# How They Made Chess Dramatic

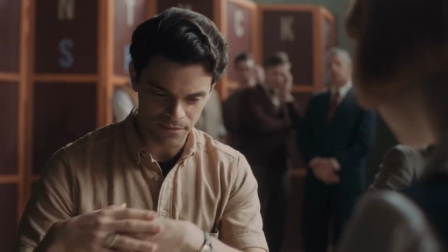As I discussed, these two matches, I hardly referenced what was happening on the board at all, because I just don't know.
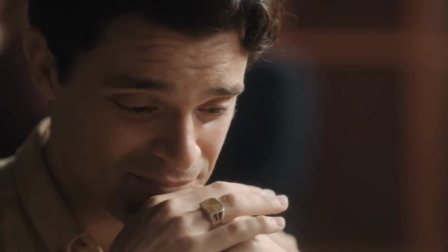Partly it's because the games are too complicated for me, I don't know that much about chess, but also because it's not really the focus.
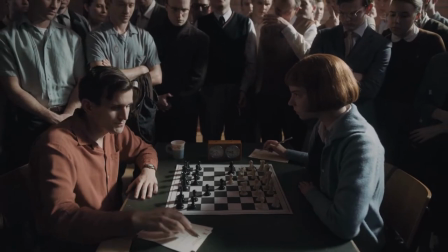In the match against Belletik, they only show the whole board early on.
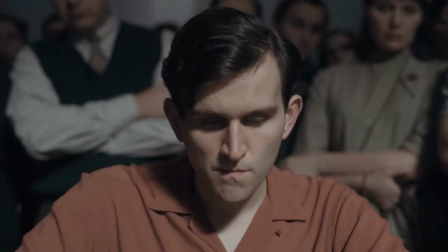As they move into the mid-game, they stop showing those shots entirely in favor of quick close-ups.
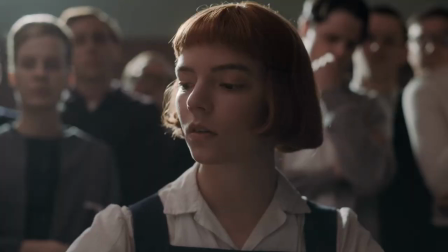I can't even really tell what they're doing. I certainly have no idea what's going on in the board.
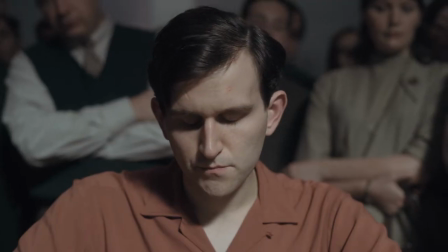But I think this is on purpose.
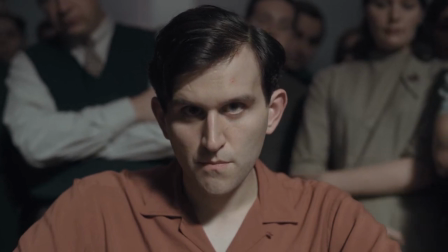I think they stop showing the board because they want us to focus on the characters instead of trying to puzzle out the details of the match.
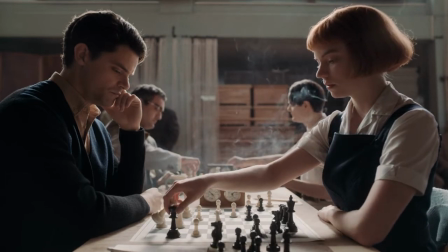Then, once we focus on the characters, they use them to tell us exactly what each move means, skipping right past what the moves are.
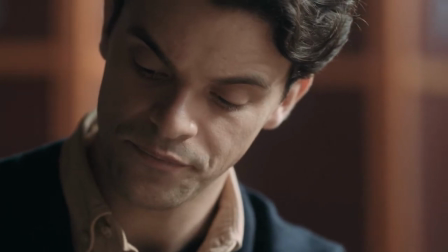It's brilliantly done, and even more impressive because it seems like such a thin line to walk.
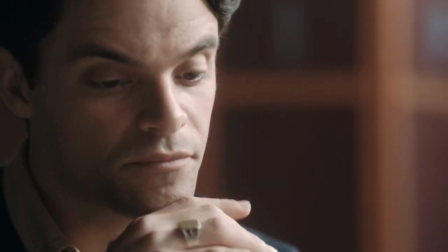Focus too much on the chess, and we'll start to focus on it, and then get confused and bored.
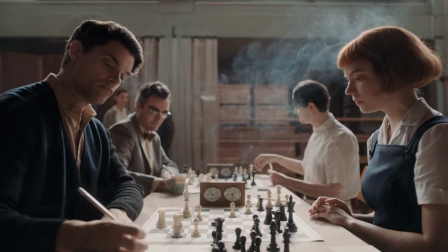Focus too little on it, and it'll seem like the chess isn't even part of the story. I think they nailed the balance, especially in this episode.
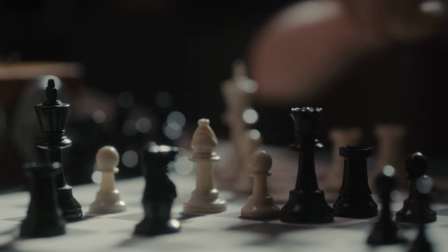They draw us in with the characters and then use every single tool they have to make it as dramatic as possible.
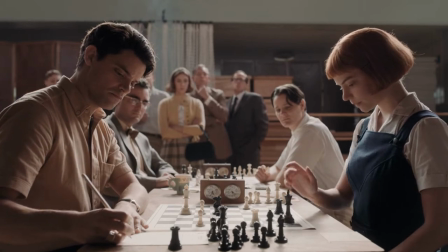Character, acting, scoring, editing, framing, they all build up the drama of the chess without focusing on it too much.
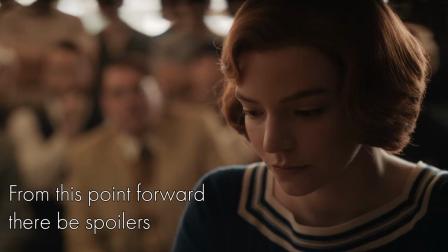It's incredible. As the show goes on, they use a variety of different and new techniques to portray the tournaments.
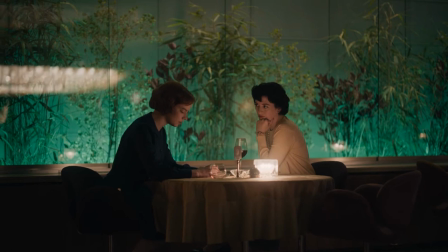This helps break up the pacing and keep the tournaments fresh and lets them explore different character relationships and expositional styles.
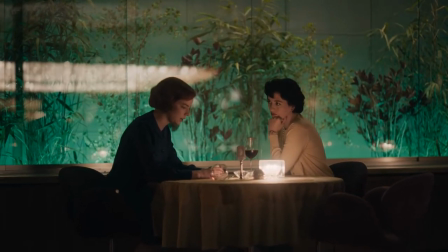I find some of them work better than others.
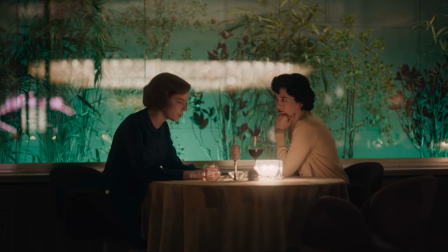I didn't really like Beth's voiceovers because it leans really hard into telling over showing, but it does help develop and flesh out her relationship with her new mom.
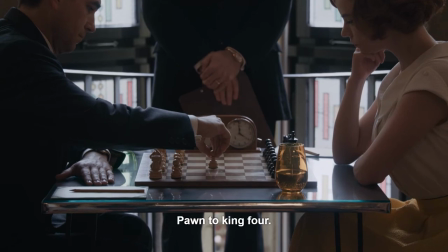The radio narrators work better because they can explore more advanced chess concepts and
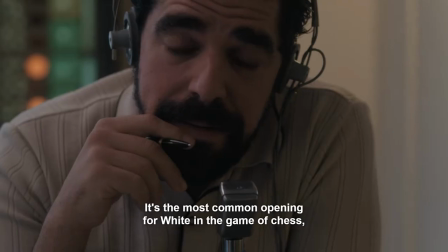don't detract from Beth's acting the way having her explain her feelings to us does.
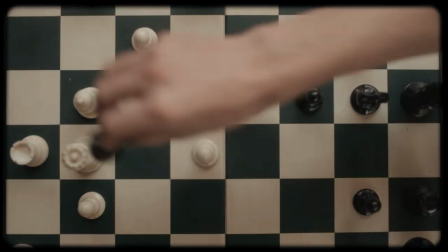The tournament in Ohio mixes it up by using some new unique edits set to
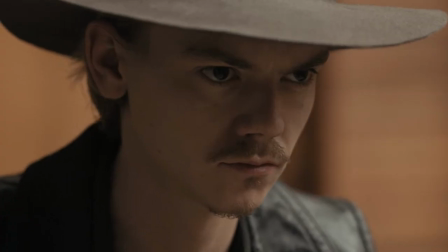music and finishes with the clearest example of their style in the entire show.
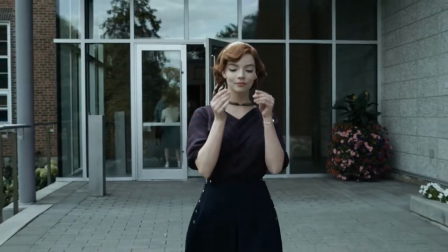Earlier in the episode, Benny says, The key is to not be tentative.
You have to play with absolute confidence.
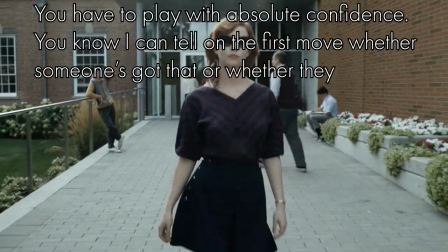You know, I can tell in the first move whether someone's got that or whether they don't, just from how they moved that first piece.
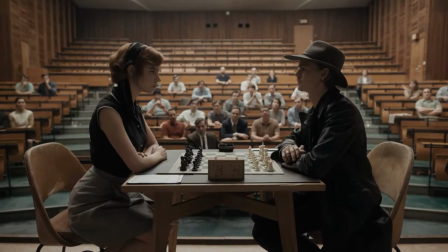So when it comes time for their game,
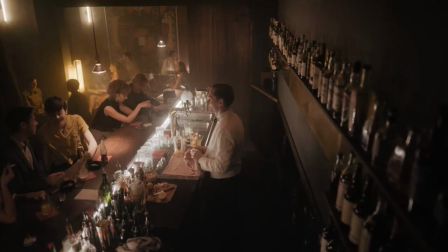they only
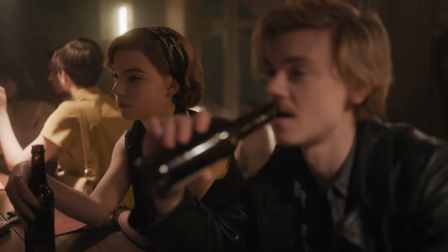show the first move before they cut to them discussing how Benny lost.
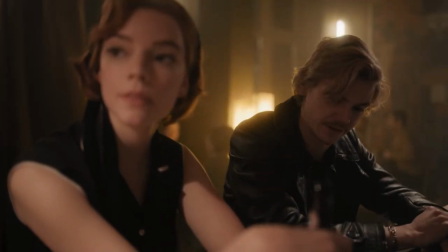This is Benny reaching out from the show and explaining its methods to the audience.
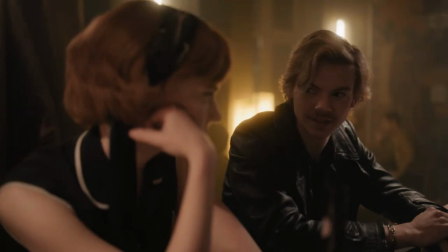The drama comes not from what the move is, but by how the character does it.
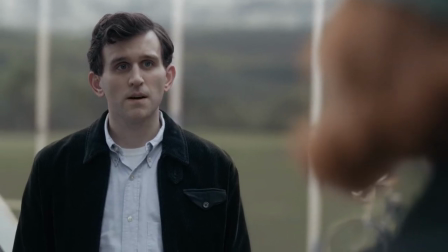But the reason we went into all the detail about those matches is because they build on that foundation.
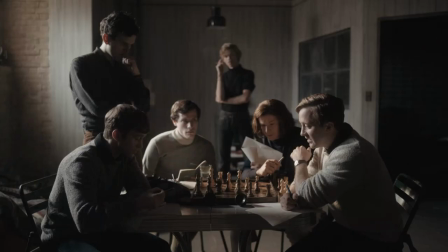They take the character relationships and acting and create not just dramatic clarity for an audience that doesn't understand the intricacies of chess,
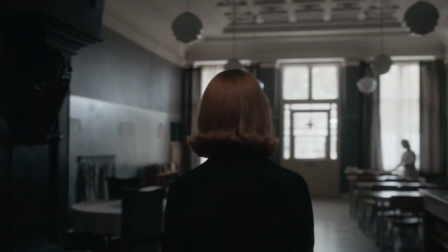but a truly incredible story. The last episode of this show is one of the greatest television climaxes I have ever seen.
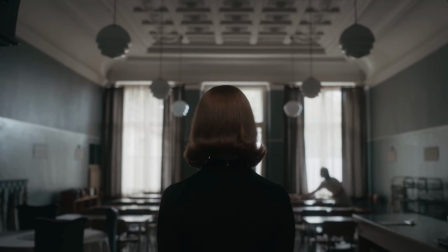At her lowest point, Beth goes back to the orphanage, and in classic dramatic fashion,
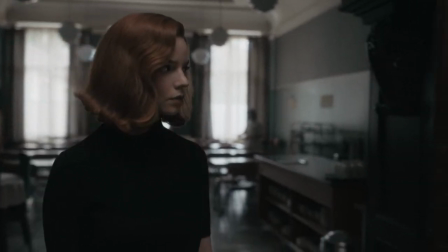faces the demons of her past so that she can conquer her future, and they tie the two threads of her story,
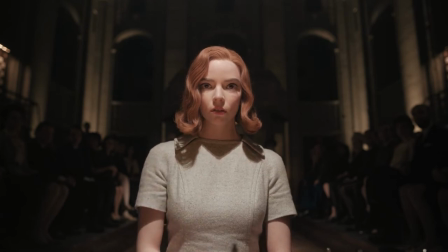the chess and the coming of age, together by making her moment of dramatic triumph not her victory against Borgav,
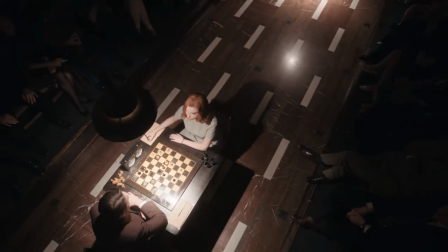but when she is finally able to visualize the game without the drugs.
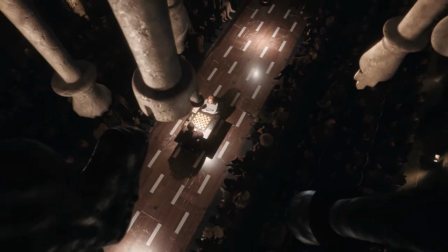The entire story builds towards this one moment. the support of her friends,
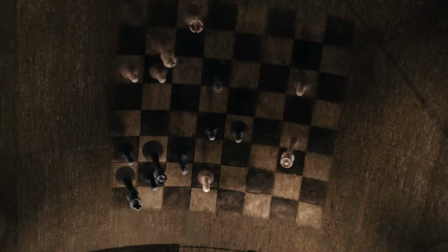her struggle with drugs, her losses to Borgov, this is the payoff that ties them all together.
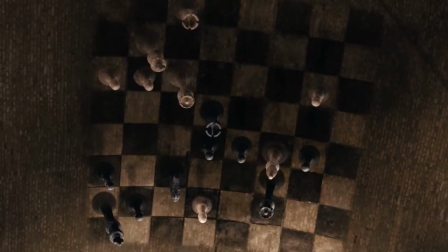This is a truly special show. I never imagined chess could be so dramatic.
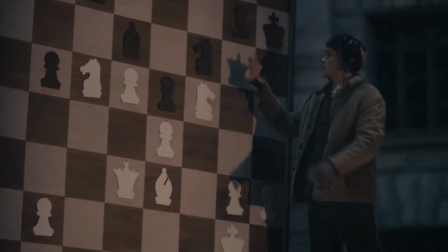I can just imagine the pitch meeting for this. You want to make a television show about chess?
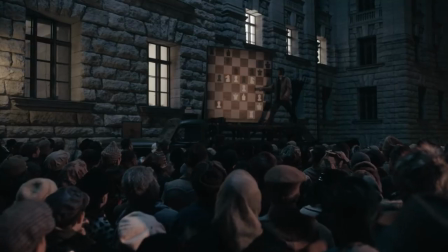Isn't that going to be kind of boring? It's honestly incredible that this show got made, let alone how awesome it turned out.
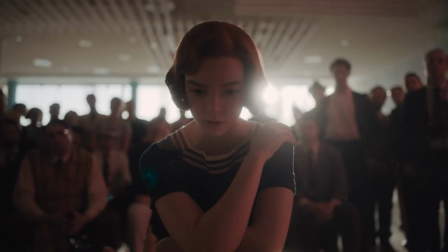It's not a perfect show. It's got bits that range from feeling a little off to downright obnoxious,
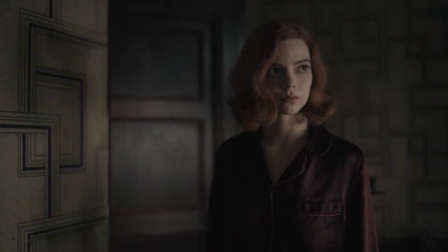but it's gotten me thinking about all the other stories out there that we don't typically think of being suited for the screen and how they could be infused with drama.